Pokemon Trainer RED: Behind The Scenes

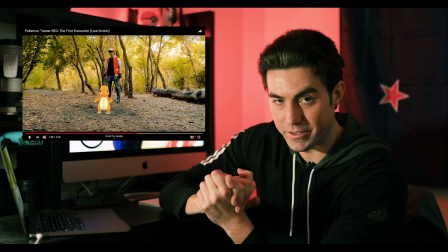[20:50]
this may be a point of controversy towards you if you're a pokemon fan so
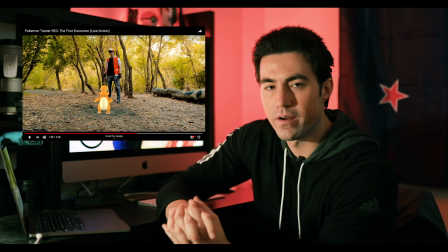[20:55]
and i most people are familiar that red's strongest pokemon is charizard
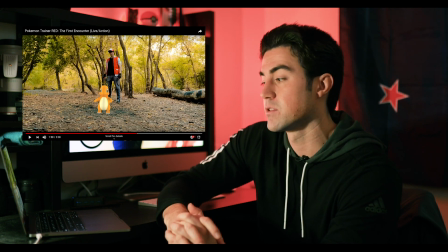[21:01]
now in the manga he actually his first pokemon is actually bulbasaur out of the three starters um but it's more so well known that in the games
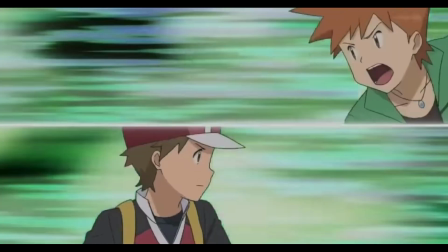[21:11]
and in the uh and in the anime he chose charmander so and
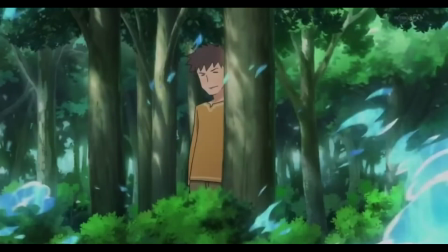[21:16]
honestly i just think charizard's so much cooler than Venusaur so I
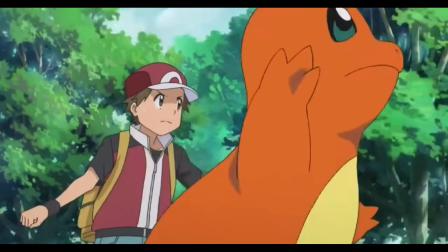[21:20]
why maybe it's kind of biased so don't hate me for it but I chose Charmander so the reveal that okay trainer red he chose Charmander for his starter Pokemon
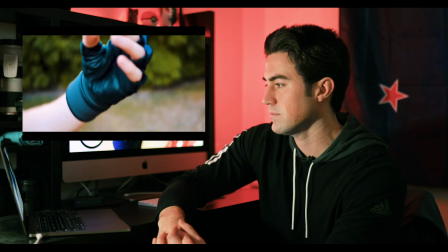now like I said we don't have the money to actually pay animators to animate a Pokemon battle and I have no skill whatsoever in animation so I wanted to make sure I could introduce the characters and introduce the Pokemon that they have while you know giving you the vibe that yes they did have a Pokemon battle but not actually showing it and I didn't really know how to do that so I drew inspiration from a certain unpopular movie and I decided to just go with a snap that you know red he's
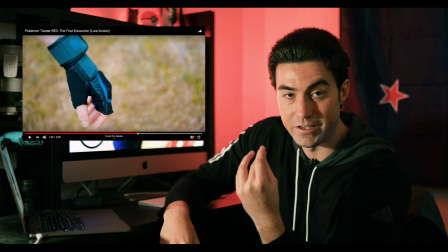[22:10]
silent but he's so in tune with his Pokemon that he just snaps and
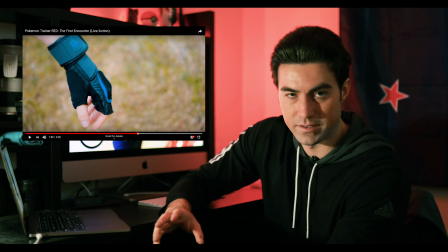[22:15]
And Charmander knows exactly what to do.
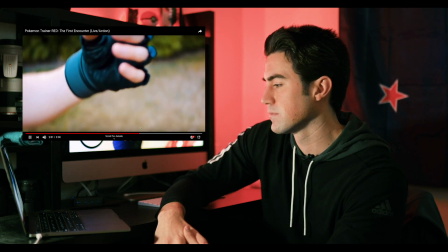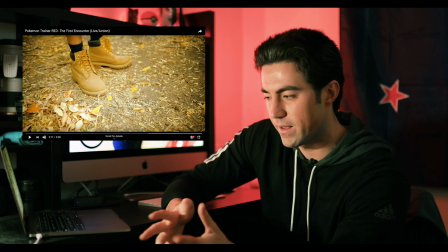[22:31]
So that dialogue I came up with, and I wanted to put that in. You know, saying that's the first time I met him, the Champion Red.
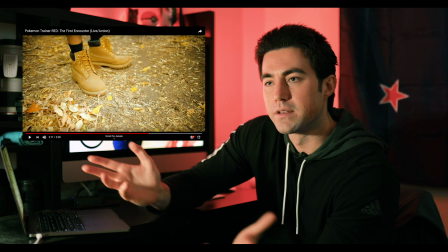[22:39]
Meaning that there's a lot more to this story than what you see.
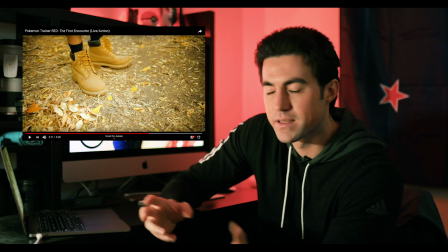[22:44]
Because while I might not ever make a sequel to this, I wanted the possibility to be there.
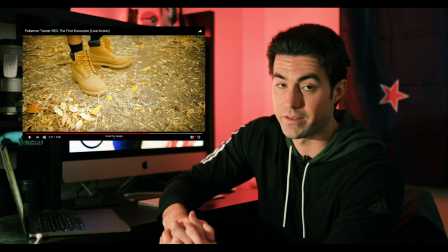[22:50]
So that's why I included that dialogue. Because I would like to, and it just takes a lot of time and effort. from people but you know if you want it to happen and it's a passion project you do what you can
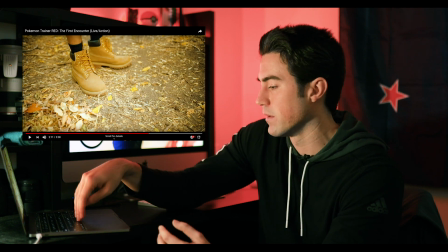[23:01]
so that's why i chose to include that in here again
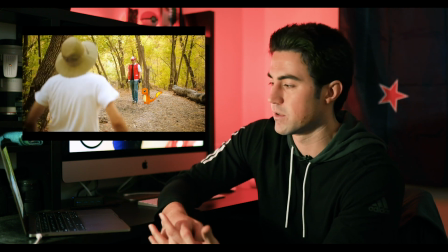[23:08]
obviously you don't see bead drill anymore so char's our charmander beat it
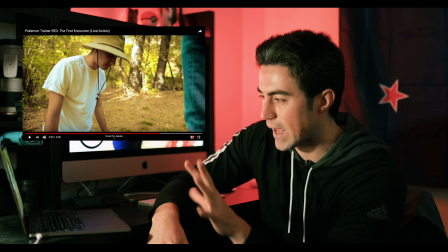[23:15]
that effect right there that was a light leak that i just overlaid on the footage um with the
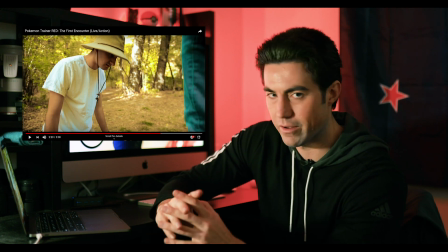[23:23]
pokeball sound effect so it makes you think okay he just returned Charmander that's how I got rid of that animation in that now
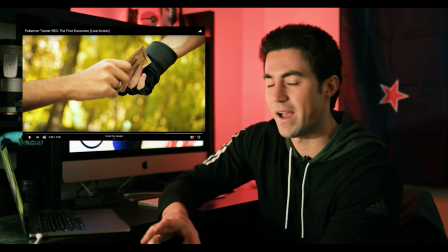[23:32]
this part's a bit funny when they saw that and they I had some people comment they said when red held out his hand they thought
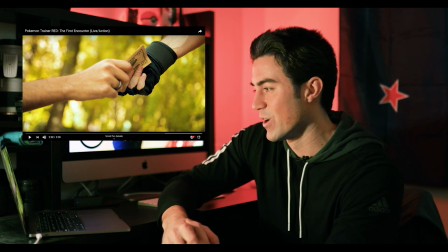[23:40]
he was gonna help the bug catcher up which is not the case he takes his money instead and now if you play the games you know that every time you win a battle or you lose a battle the loser will pay money
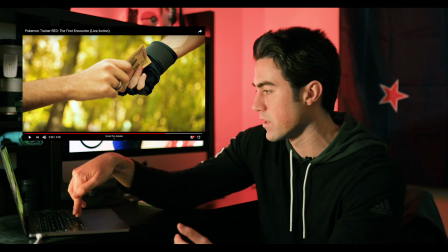[23:53]
to the winner so just paying homage to that so
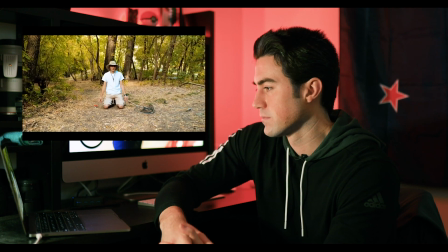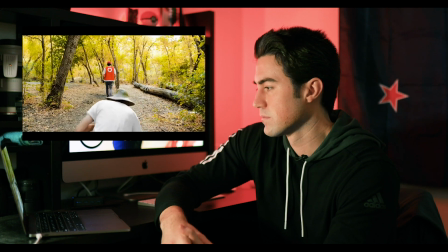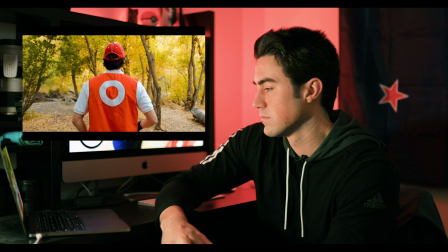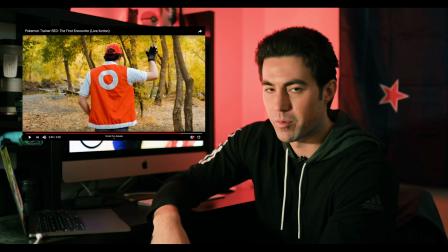[24:13]
so that shot you see him walking away and then bug catcher says next time it'll be different he kind of trainer red just holds up his hand like that I actually
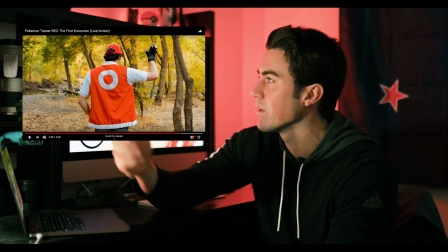[24:20]
drew that from the main Pokemon anime when I don't even know if I'd find the footage but it's where Gary is walking
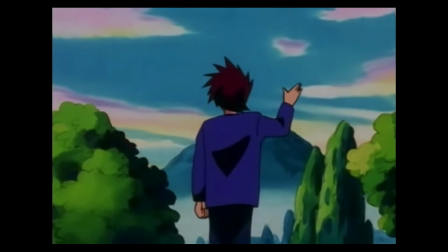[24:28]
away from ash and ash says something snarky and Gary just holds
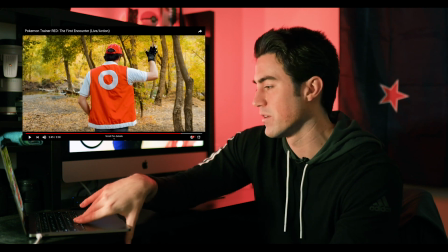[24:33]
up his hand and so that's kind of where I got that inspiration from all